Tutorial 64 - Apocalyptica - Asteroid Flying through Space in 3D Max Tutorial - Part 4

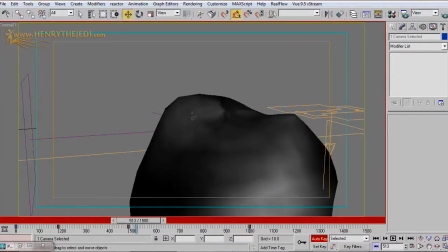(8:10)
Okay, so that we have the illusion that the stone is passing us by. In that case, of course, that means our animation might just last a few frames,
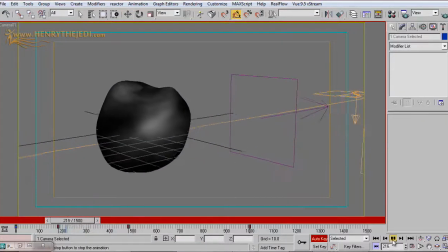(8:21)
but that shouldn't happen too quickly, because of course we still want to have everything in view.
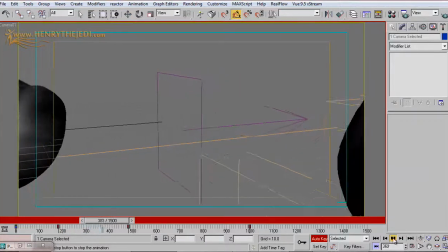(8:28)
You see that? So that's when the stone is passing us by.
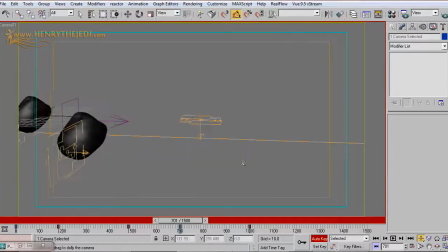(8:33)
So even around here, you might want to zoom out, you know.
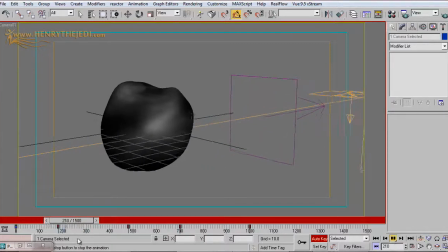(8:40)
Remember, the idea is to have still everything in view.
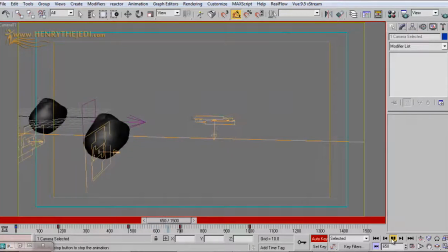(8:46)
So we might focus on the debris for a few seconds before, of course, we zoom out and watch things go by again. Okay. And also, of course, just to add to the element of animation, you can always select the stone.
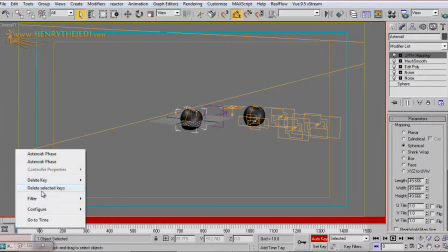(9:01)
Let's delete whatever keys it had there. Turn on auto key.
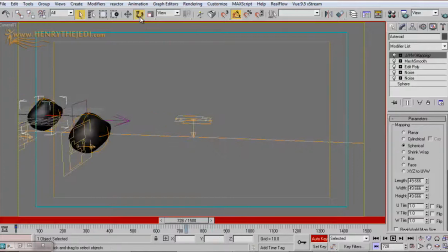(9:06)
Move forward in the timeline. Yeah, and just rotate it on its local axis. Yeah, just rotate it roughly a bit. Okay. This is just to add, a little animation punch to it, so you can see, of course, what happens.
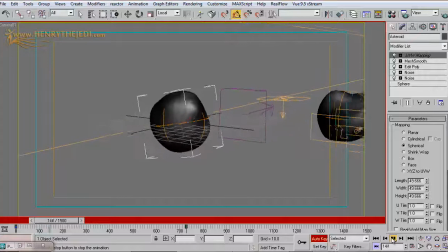(9:24)
Now the stone, of course, will begin to animate itself.
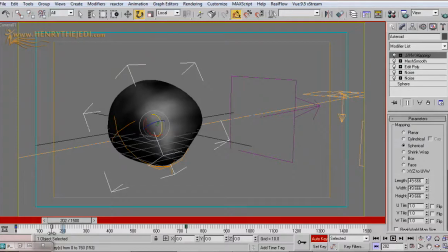(9:27)
It might not need to animate itself in the beginning, so we're going to select that key, shift and drag it forward, okay, so that it maintains its position
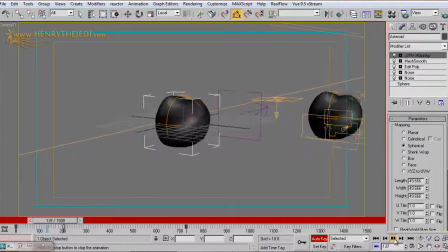(9:37)
and its rotation information until, of course, around this point here.
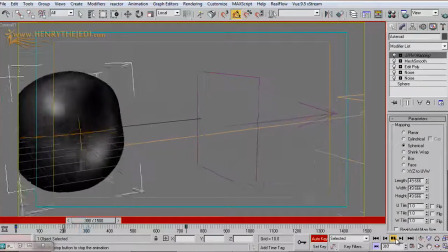(9:43)
Yeah, that's when it can begin to rotate and wobble about. Okay. All right.
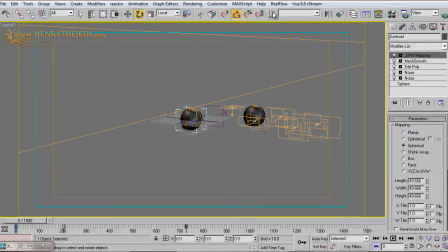(9:49)
Now, once you've done all that, then we can go to rendering. Sorry, we can open up the particle flow windows again. and yeah, turn every one of them back on.
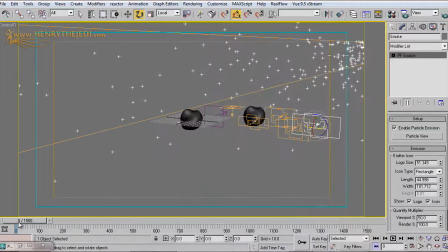(10:06)
See that by clicking on the little light bulb? Yeah. And then of course you can scrub forward. What does it look like at this point? Just press let's see, F9.
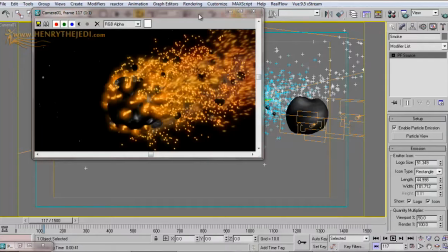(10:21)
A ball of fire indeed, eh? Crossing the sky. This is looking miraculous.
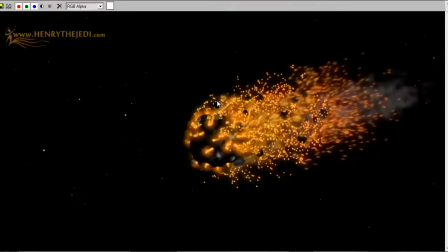(10:28)
Fantastic. Look at that, eh? Now this is really what we're on about.
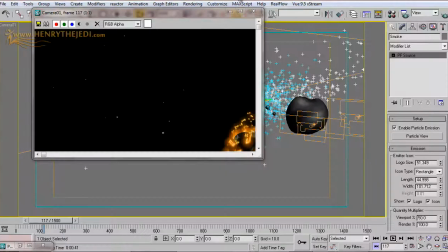(10:32)
And then of course I'm about to show you what happens when we bring it to After Effects for post-production.
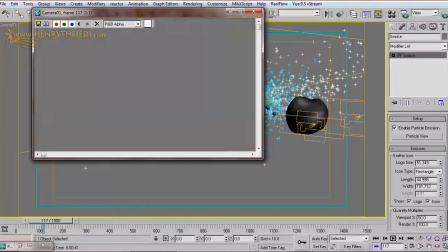(10:38)
That's the alpha channel, you know. This is looking really good.
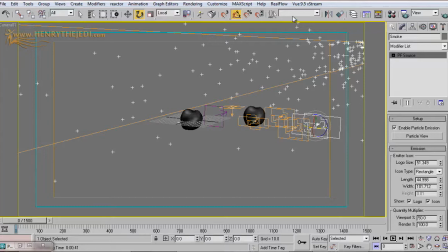(10:42)
Okay, so basically once you're happy with the result, of course now you go to rendering, render.
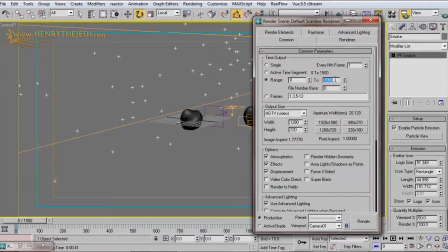(10:49)
I'm going to change my range here to just up to 1,000 frames, you know, because I can see what it has.
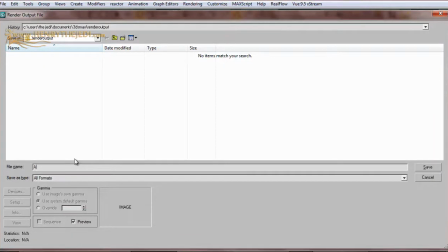(10:54)
Go to the files, and then of course here we're going to click to create a file here, Apocalyptica.
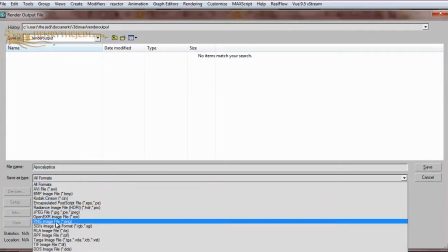(11:03)
File type, well, it must be a file type with an alpha channel, so we're choosing PNG.
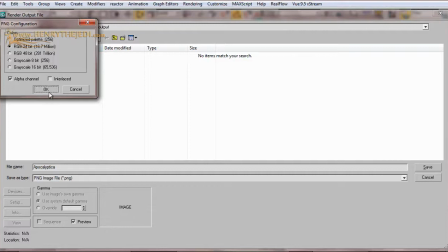(11:09)
Save, and then make sure of course it has alpha channel option turned on. Okay, then of course once you've done that you can hit render.
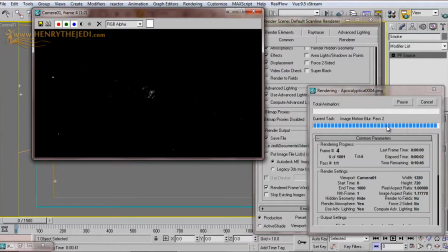(11:16)
Now you can see of course 3D Max begins to render the animation for us. Okay, now once I've done that, I'm going to show you what to do with it, of course, when we bring it to After Effects.
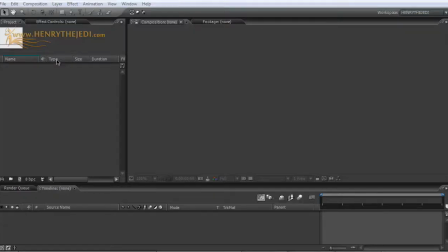(11:26)
So be patient with it until of course it finishes rendering. Okay, we are now in After Effects, and this is where we're going to take our Apocalyptica asteroid blowing into space animation. We're going to take it to the next level. Let me show you how. We're going to go to File, Import, File.
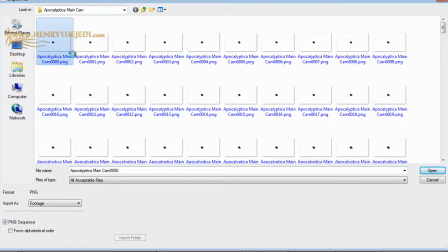(11:46)
As you can see, I have my image sequence here of PNG files, as I told you guys to do.
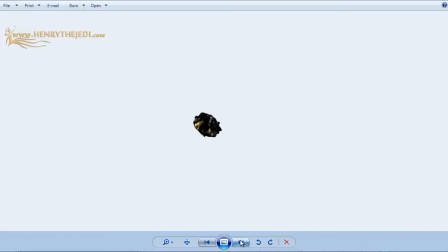(11:52)
Of course, when it's a PNG, you can see it just looks like a stone doing its own thing.
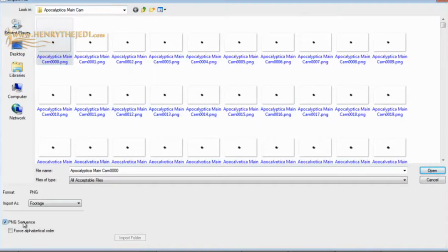(11:57)
Make sure it's a PNG sequence, of course, and then hit open.
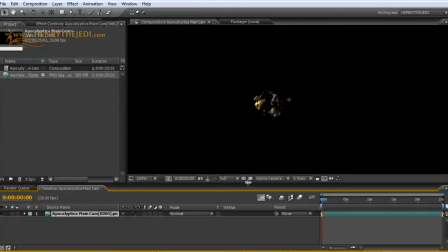(12:01)
And then, of course, drag it to a new composition. That way, of course, it creates this layer for us.
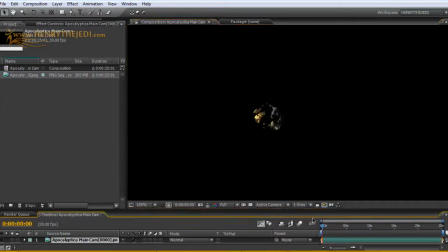(12:07)
When we play this back, what we have is simply an animation here.
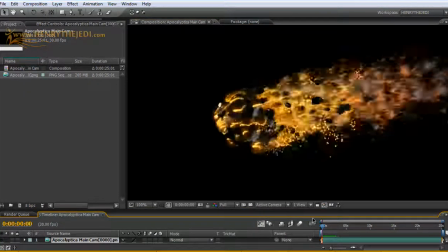(12:11)
And I must say, on its own, it's already looking stunning, eh? Look at that, eh?